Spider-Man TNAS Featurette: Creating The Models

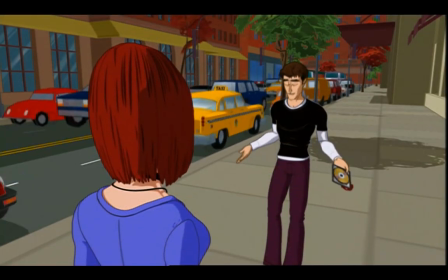[4:34]
We built traffic patterns for cabs, cars,
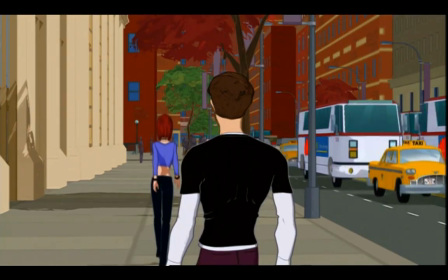[4:39]
and we saved off as much of this as possible continually throughout the series to try and make it easier for the next show that came into production to use the same resources,
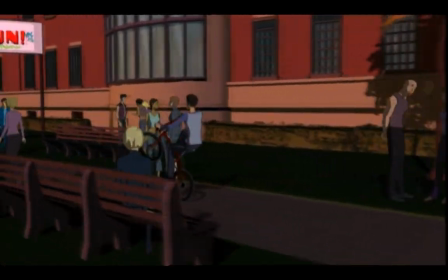[4:47]
so we weren't continually reinventing the wheel, which sometimes happens more often than not. Spider-Man, that was a slightly different nut to crack because of the
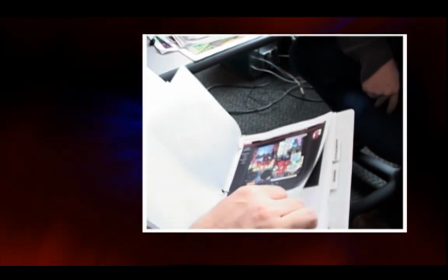[4:57]
requirements to make it look like more of a 2D flattened stylized image, so the lighting we had approached differently.
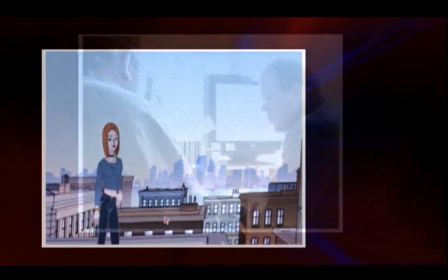[5:06]
We had different shaders, or the shader called Uber Shader, which we developed here to help bring out just a two-tone look.
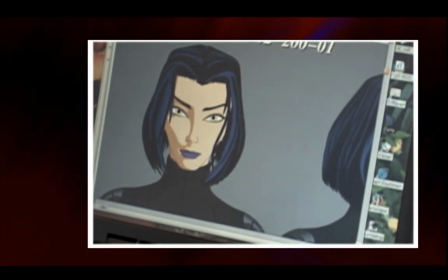[5:14]
That's a lot different way of dealing with things than what we had done before.
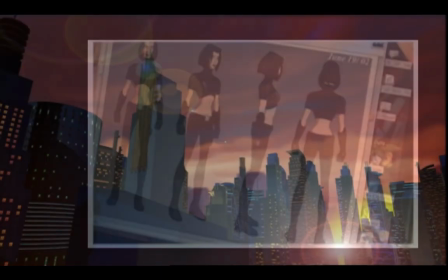[5:18]
We were testing multiple lighting scenarios, day and night, realizing that once we eliminated lights, we got a better look,
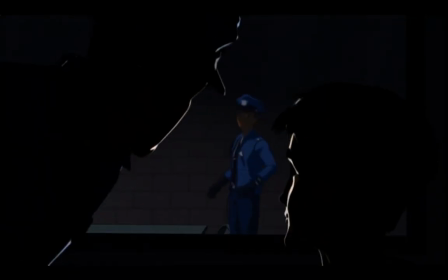[5:29]
and we ended up with usually 2 sets of lights instead of, you know, the normal requirements of 3 or more. A typical show isn't quite as intensive as the Spider-Man show was. Pretty much everything you'd see on the screen was written in-house.
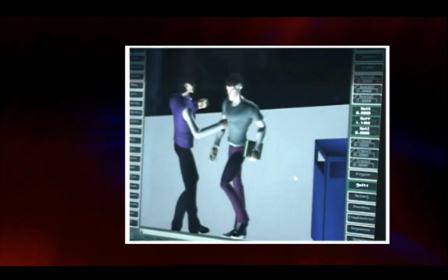[5:43]
We wrote everything to do with the look of the characters, how they're shaded, how the ink lines are drawn around them,
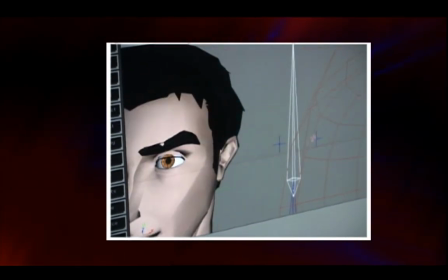[5:50]
the actual geometry of the characters themselves. The software to do that was developed in-house.
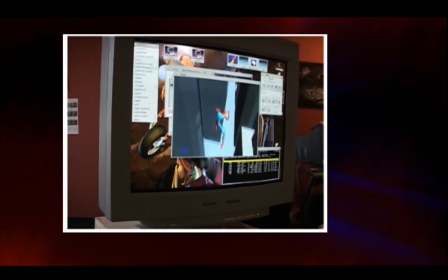[5:55]
In the pre-production early phase, we dealt with software a lot to deal with more the management of the shaders and how we can get these thrown onto all the different materials for all the different characters and how we can edit them quickly without going into each shader every time to open everyone up, which I had to do at the beginning, which is kind of crazy, going to 300 shaders and clicking a bunch of little switches for each one, things of that nature, trying to make things more efficient for just the whole production process. But in this situation, because the sets and the characters were being reused so often, it was quite a challenge to create something that was actually reusable in many different scenarios and still have that
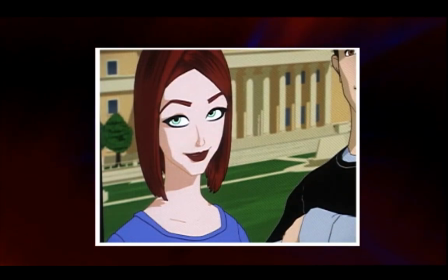[6:42]
the contrast between the character and the backgrounds. Well, Spider-Man was basically an extremely difficult model to work with.
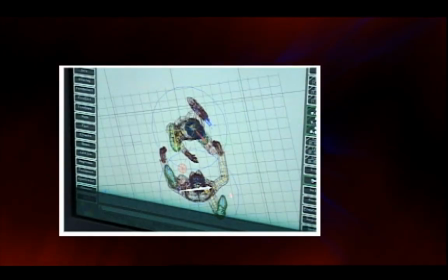[6:50]
Typically with television, we don't have to worry so much about how the muscles are properly moving because you can cheat it a little bit.
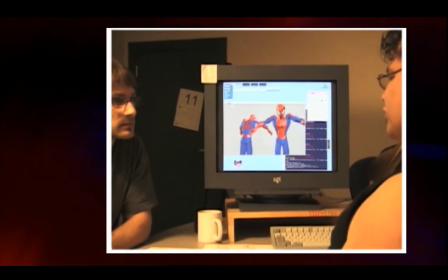[6:59]
Spider-Man, because they want actual geometry for muscle tone,
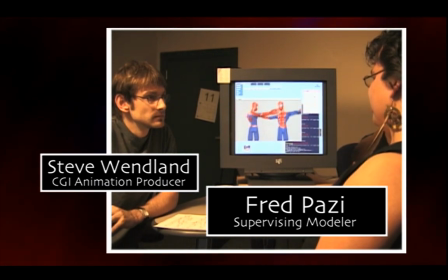[7:04]
we had to make sure that the muscles do deform properly to the bones.
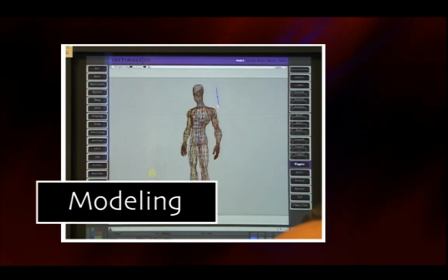[7:09]
Every point that you see on each intersection, they have to be mathematically
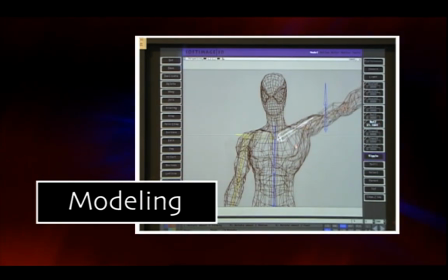[7:17]
calculated in percentages as to which bone it'll rotate with, it'll deform with.
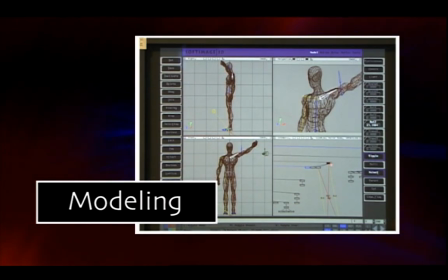[7:23]
And in dealing with the textures, we basically had to localize different geometry within the body.
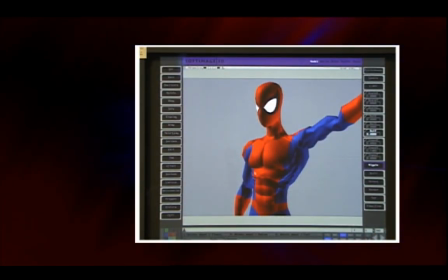[7:31]
So we actually had to hand paint the webs on the geometry,
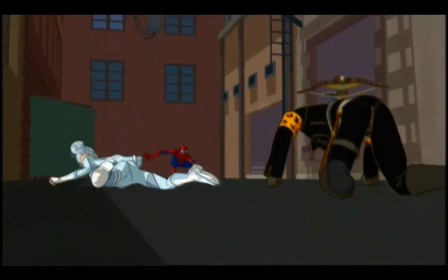[7:37]
and then in certain areas, I guess we'd have to create little highlights to emphasize the muscles. Traditionally in Mainframe, we've been working on shows that have that 3D look, and Spider-Man is our first full-scale production that's in 2D. And so some of the modeling methodology had to change.
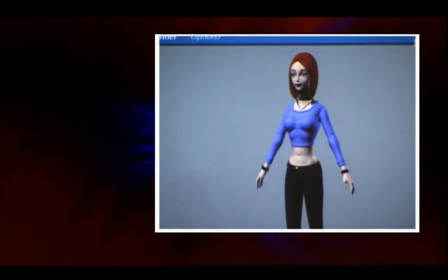[7:59]
This would be pretty much the final look of some of our other previous productions.
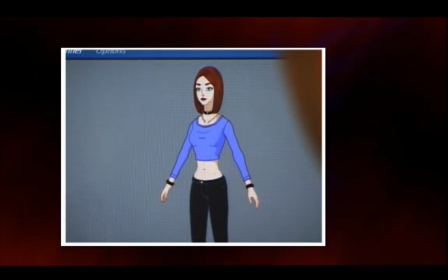[8:05]
And with our shader on, the difference is night and day. This is Mary Jane here with our Ubermatte shader.
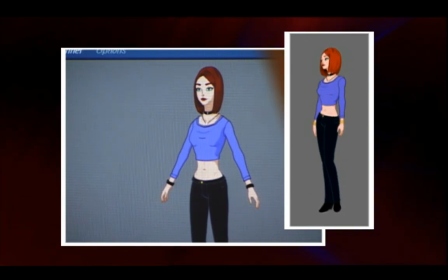[8:14]
And what it does is it creates a plateau of the diffuse so that you have 2 separate colors.
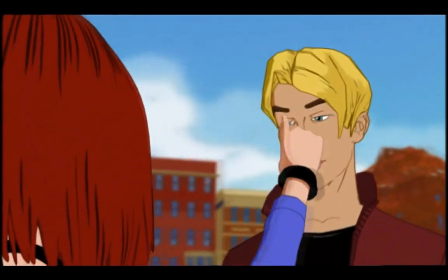[8:22]
And also we have the contour shader on. So it's definitely got the toon look. One thing we also had to be very careful of on this show that we found out early on is we can't build characters the way we do for normal 3-dimensional shows.
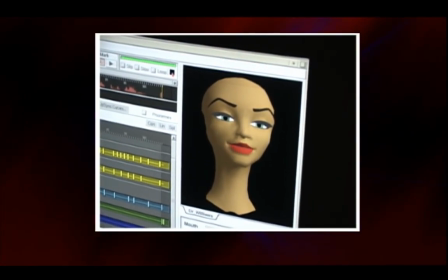[8:37]
Normally you want to build something with nice soft curves because that's the way people look.